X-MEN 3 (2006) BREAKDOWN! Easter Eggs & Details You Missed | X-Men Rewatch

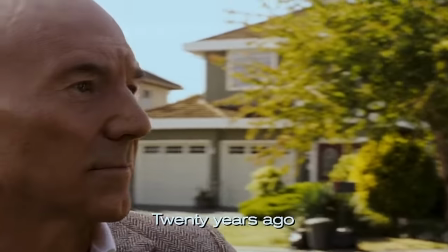So this film opens 20 years ago which would make it either 1986 or based on the October 2005 issue of the magazine Hank McCoy's reading later maybe 1985
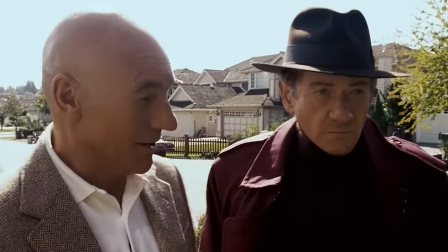but either way this movie de-ages Patrick Stewart and Ian McKellen in a very high profile stunt. technology had been used that way more discreetly
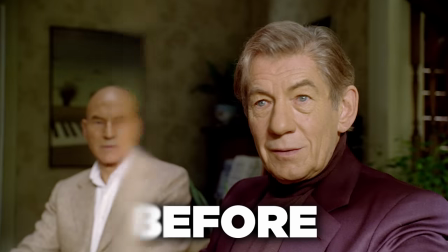in movies like terminator 3 but these visual effects from lola very talented group of artists just kind of come out front and center in the opening
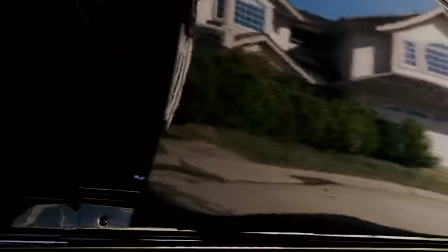frames of this movie and initially the effect is pretty good it holds up it's because this shot begins on really the surprise of charles xavier's feet hitting
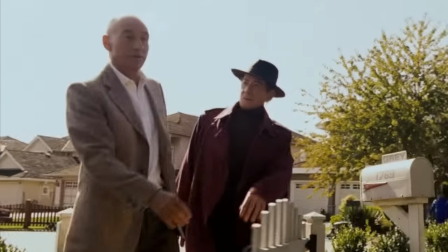the ground he's back in this time he was still able to walk the shot keeps the men at a distance we can't really see their mouths as
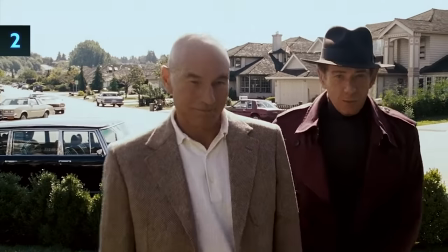closely from this angle and the shot is in motion so we're just not really scrutinizing the movement of their lips which is the way we get
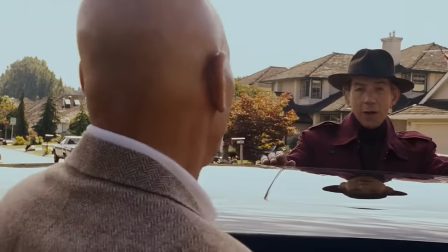sucked into the uncanny valley right away like look at this clip i still don't know why i'm here couldn't you just make them say yes yes i could but it's not my way yeah it's pretty good right because here's the thing about vfx that social media generally misses the point of whenever these
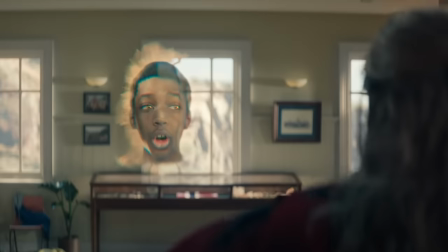things are taken out of context or paused or like zoomed in on everything looks artificial you don't look like a genius or posting something on twitter and being like doesn't this look terrible yeah because you're posting on twitter dumbass you look terrible on twitter the trick of avoiding falling into the uncanny valley
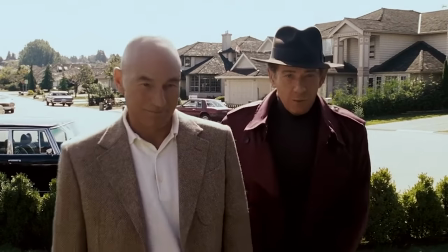is context and character and in this case the context and the characters are it's just nice to see these two old foes back together as friends
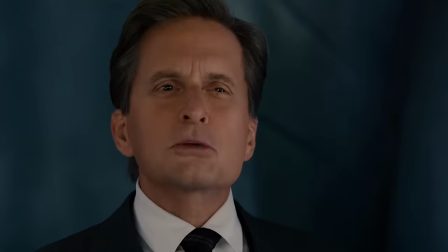in a two shot the de-aging effect supports that illusion de-aging and facial deep fakes should always be done in tandem with the actor's physical performance
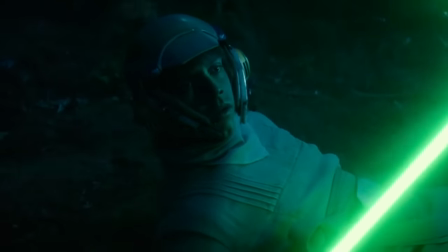and deliver a magic trick that our hearts long to see if it ever gets just the slightest whiff of being exploitative
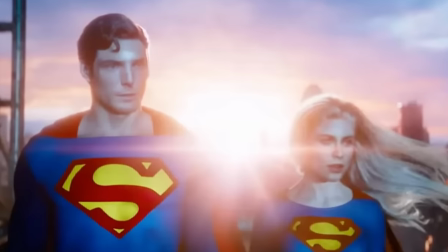our collective moral conscience is gonna shove us violently into that uncanny valley and force us to hate it no matter how good it looks.
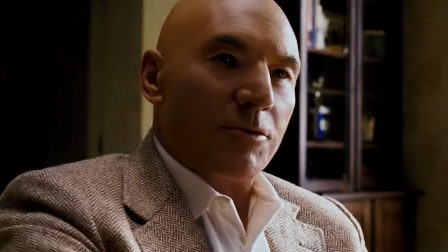And notice how it's not until we are inside with a stationary camera on a close-up with McKellen and Stewart that we begin to see the artificiality, like here.
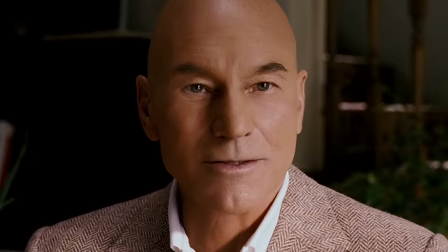We're mutants, Gene. We are like you.
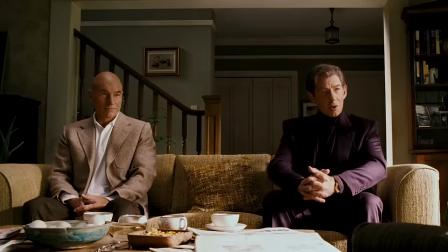But overall, it works, I think, because we are seeing these two guys now from the point of view of young Jean Grey, who doesn't trust these strangers.
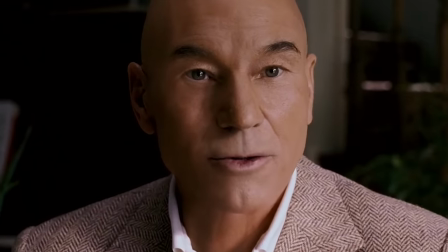They look creepy and weird to her because we just heard Charles's voice inside this girl's mind telepathically.
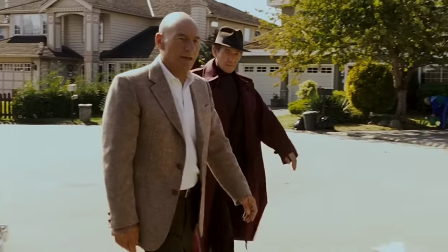By the way, seeing Charles walking in this opening scene is part of a different backstory that we don't really get to see for these characters.
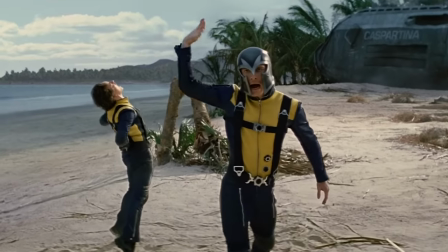X-Men First Class will establish a new way that Charles Xavier gets paralyzed from the waist down.
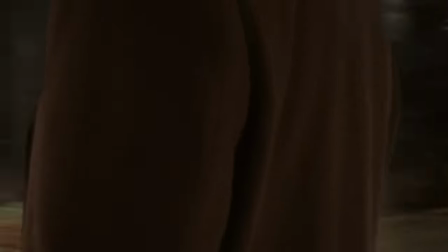We also see a different walking Charles Xavier in the final scene of X-Men Origins of Wolverine.
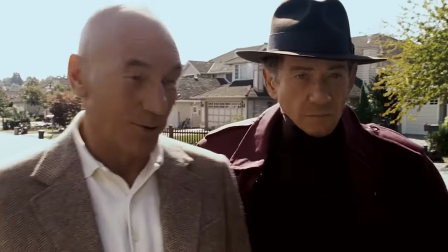So yeah, just don't think about it. But I do like the detail that Eric is wearing a red overcoat that looks similar to the red coat that Jean Grey will wear when she succumbs to the Phoenix.
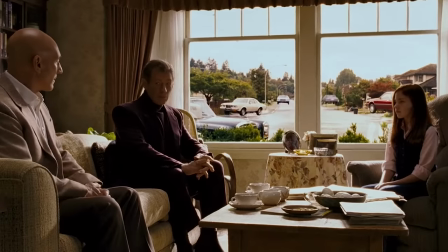Now, already in the first like 30 seconds of the movie, there are a lot of insane visual effects going on.
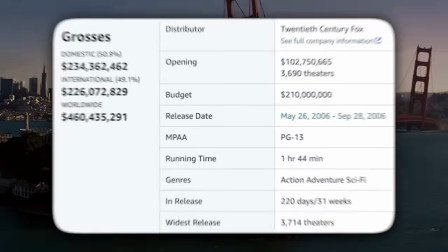And these, along with the Golden Gate Bridge sequence, made X-Men The Last Stand the most expensive movie of all time at the time of its release.
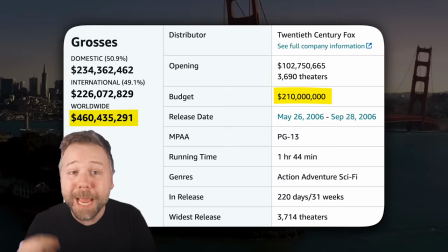But that said, surprisingly, this X-Men movie made more money than either of its two predecessors.
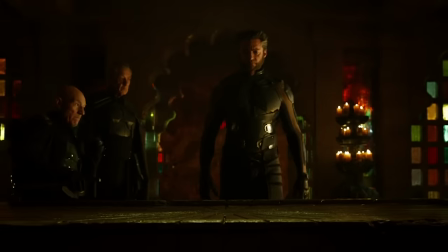It was the most profitable X-Men movie up until X-Men Days of Future Past. Yeah, it made more than X-Men Origins of Wolverine.
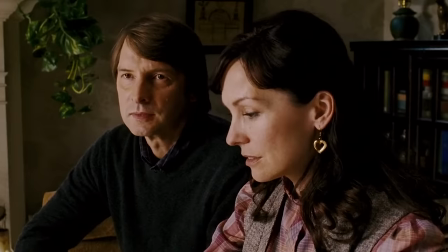It made more than First Class. Now, Jean Grey's father, John, is played by Adrian Ho, who voiced Nightcrawler for the 90s animated series.
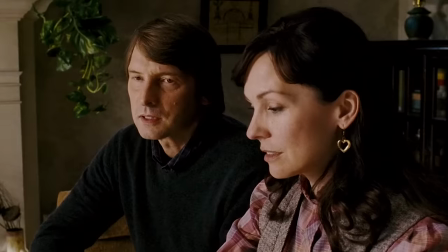The brochure is great. But what about Jean?